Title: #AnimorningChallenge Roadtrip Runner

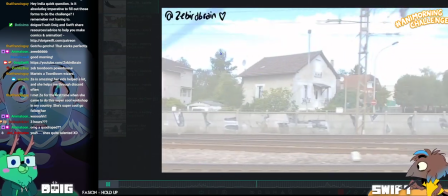(64:30)
It's got a really nice kind of like swoop to it. Which arc motion? Coming up here, that one. Because it does a couple of nice swoops.
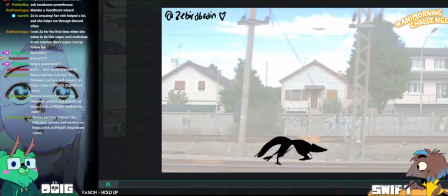(64:38)
when it turns into like more particle stuff. Is that? Ooh. Yeah, super cool.
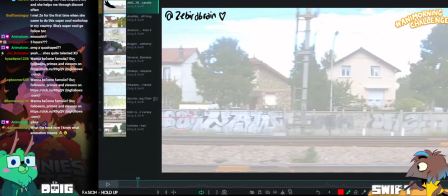(64:43)
Let me see. Where can I give some feedback here?
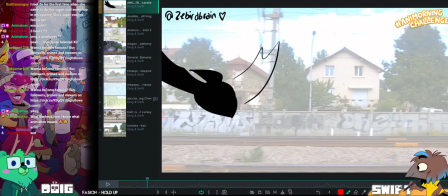(64:50)
So you could have it. I have to like elbow my teamwork out of the way.
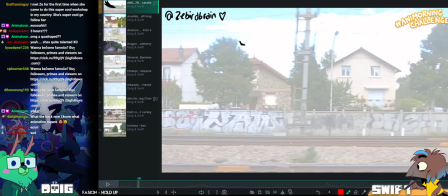(64:57)
Any mods in the chat want to ban those bots? Because we don't want to become famous or buy followers.
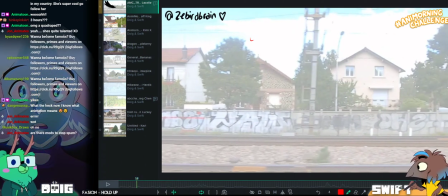(65:06)
How do you think we got all of these guys?
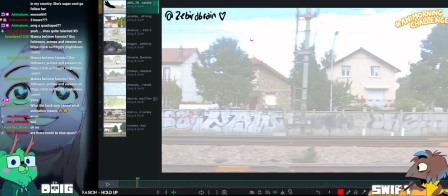(65:15)
Let's see. Hold to new sketch. That's what I want.
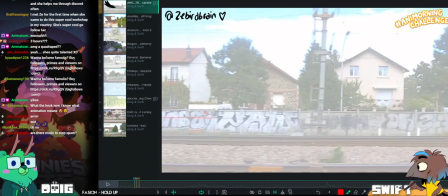(65:23)
Thank you, pal, bro.
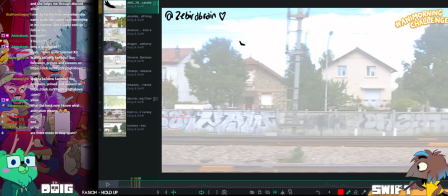(65:32)
So I just think you could start the bird coming a little bit sooner. Not like I've done.
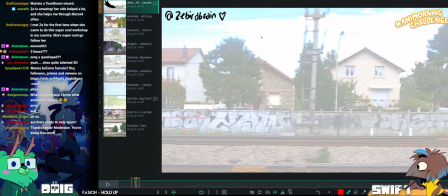(65:39)
Because you would have it appear much closer to where it was.
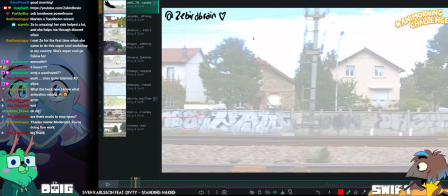(65:47)
Like this.
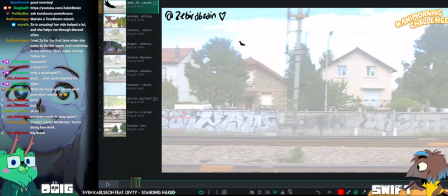(65:54)
Thanks very much, Paula. Because you want a nice curve on it, basically. Which I'm not giving you.
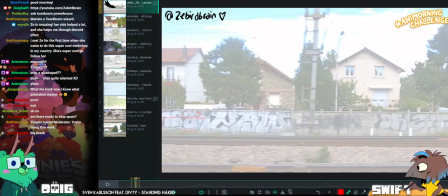(66:00)
Sorry about this.
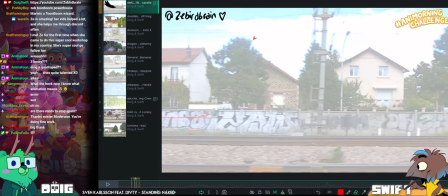(66:04)
Can you turn up the music a little bit? Turn it up. I can enjoy it. Thank you.
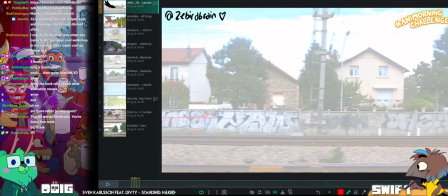(66:11)
Appreciate it.
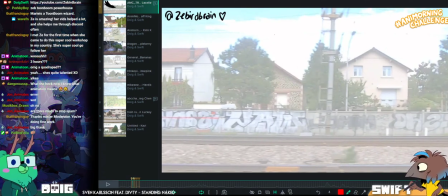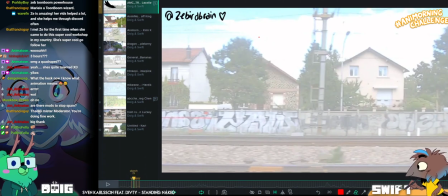(66:23)
There we go.
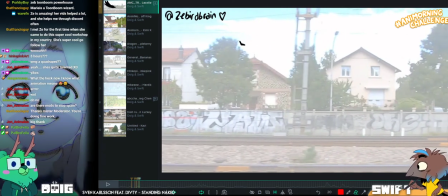(66:28)
Get rid of that dot. There we are. Okay. So it is a bit more of a convincing swoop now.
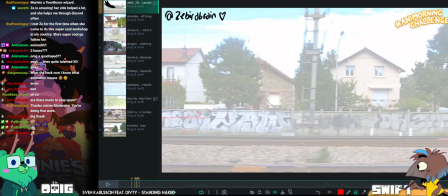(66:37)
A little bit more of a convincing swoop. Ah! He erased it by accident. There we go.
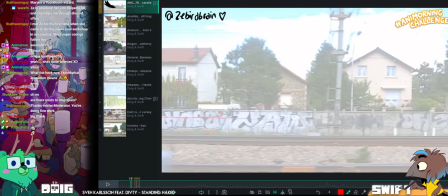(66:44)
Stupid. There we go. There we got a curve. There we go. That's more like spacing.
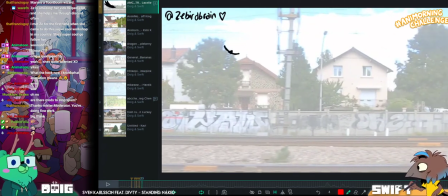(66:50)
Am I right? Uh-huh. You cut me off. Oh, I'm sorry.
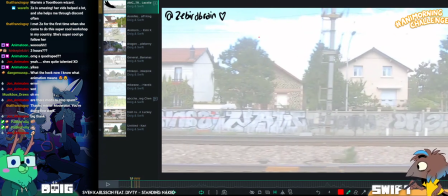(66:53)
As I said stupid, and then I'm like, I have to say that I was going to say stupid bots. Oh, no, I'm not talking about the animation.
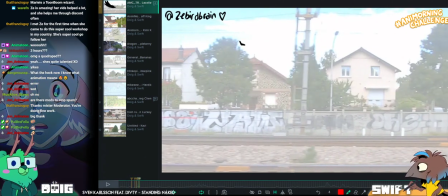(67:00)
No, I thought you were talking about me. I thought you were just like, stupid. No. I was like, okay, well, fair.
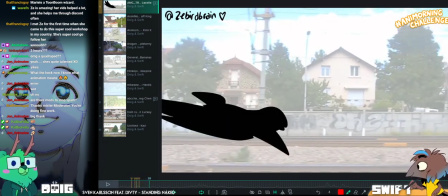(67:12)
Yeah, that's just me starting it a little bit earlier, just because it'd be nice to have it like really fade out of the sky.
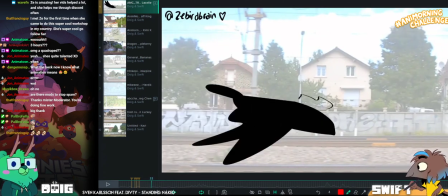(67:20)
So, also, like, prevents it from feeling like it just appears or like flickers into existence.
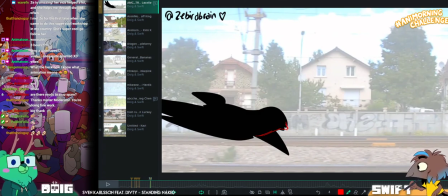(67:26)
Yeah. So here, I feel like we're seeing a little bit of the underside of the bird, and I want to see more of that.
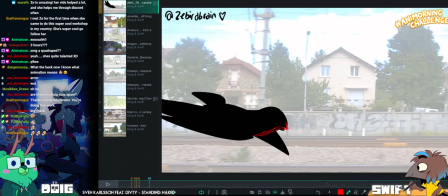(67:35)
So, really? I was interpreting that as the beak down, but yeah, it's totally the other side of the wing. I feel like it.
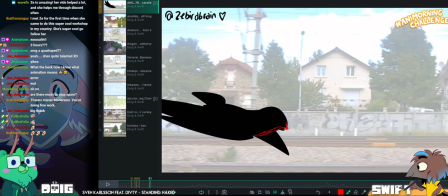(67:42)
That's what I feel like it is, because it's pulling up, isn't it? Yeah, it totally is.
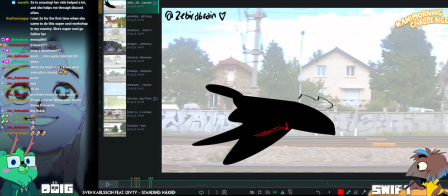(67:46)
Which is why I want this curve to continue, like, here.
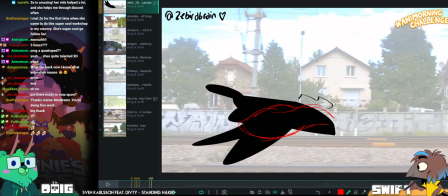(67:56)
Yeah. Look at this amazing picture of a bird I'm drawing. I know how to draw birds. Zeb, you're going to have to interpret this and make it into an actual bird.
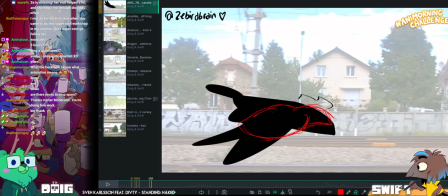(68:04)
You're adding aerodynamic. What? yeah, that's what I'm doing.
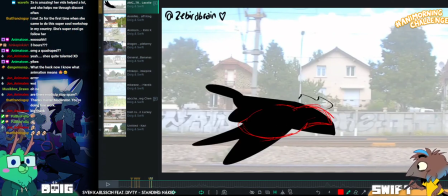(68:09)
With your S-curves. I'm just trying to continue this nice motion that you set up, where we have the head pulling up.
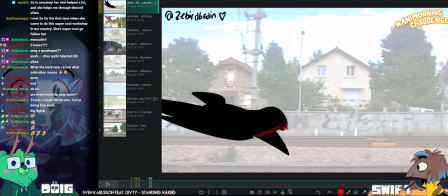(68:17)
And we're getting to see like a bit more of the underside of the bird.
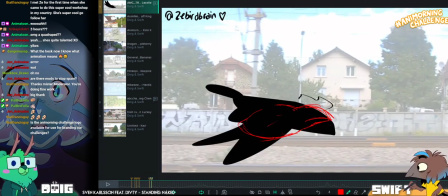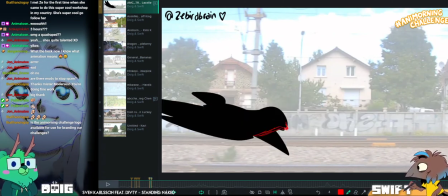(68:28)
Like that. Logo. I think you overestimate the.
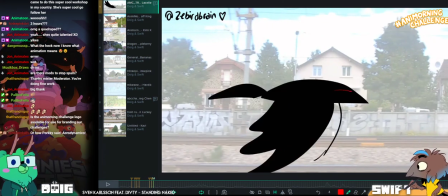(68:34)
Yeah. Are you talking about the. You underestimate my power.